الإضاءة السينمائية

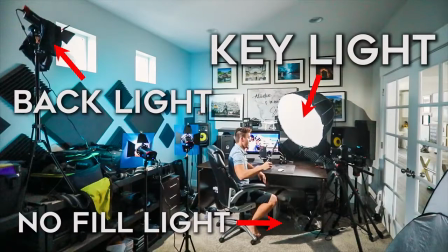Those are the 3 main lights in a basic 3-point light setup and some of the light patterns that can be created. Be careful though, unless you're going for a pitch black background look, you'll want to make sure you have some light on your background to give your audience some context as to where your subject is.
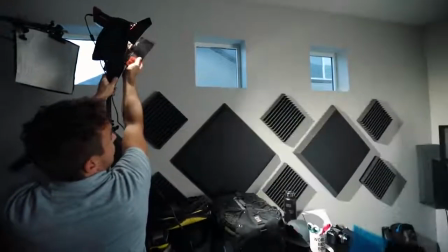This can either be done by allowing your other lights to spill on the background, or you could add another artificial light, lighting up just the background. And a common lighting pattern that can be created by using background light is called checkerboard lighting, which basically means that you light up the background on the dark side of the subject, but leave the background dark behind the bright side of your subject,
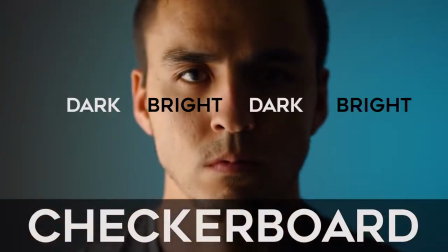creating a checkerboard effect. This method once again is used to create depth by contrasting the light and helping the subject pop from the background.
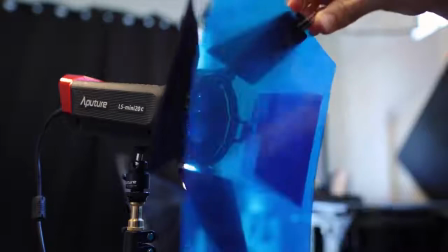To take it one step further, you can add a gel to your backlight to create some color contrast, which brings me to our second characteristic of light, which is color. All right, that's all I got for you guys today.
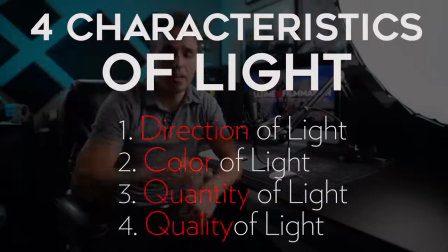If you want to see the second half of part 1 and part 2 of cinematic light shaping, then you're gonna have to check it out at fulltimefilmmaker.com. This is where I post all of my exclusive content. And guys, I've had a lot of you asking me, post content weekly, post content daily, and I actually do post weekly content and sometimes daily, but it's all in my Full-Time Filmmaker private community.
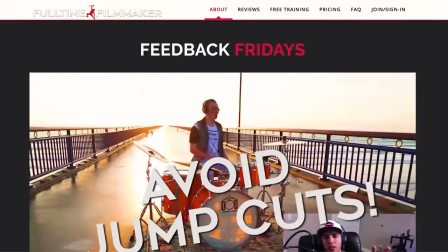So if you want exclusive content from me, you want personal attention from me, you want my feedback on some of your videos, then Full-Time Filmmaker is the place to get that.
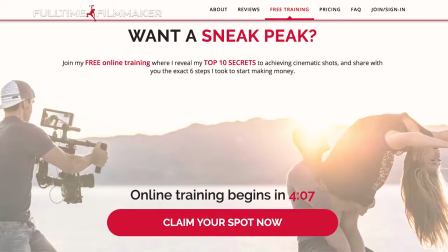That is where I can give you personalized attention. And if you're not quite ready to join Full-Time Filmmaker, then make sure to check out the free 1-hour filmmaking training,
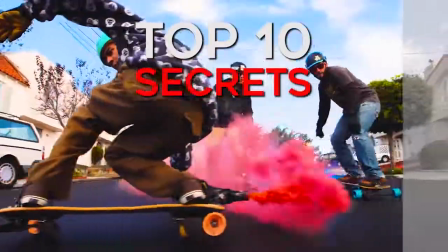which is basically like a free trial to Full-Time Filmmaker, where I share a bunch of insights from the course. But that's it, guys. Hope you enjoyed. If you have any further questions, please let me know.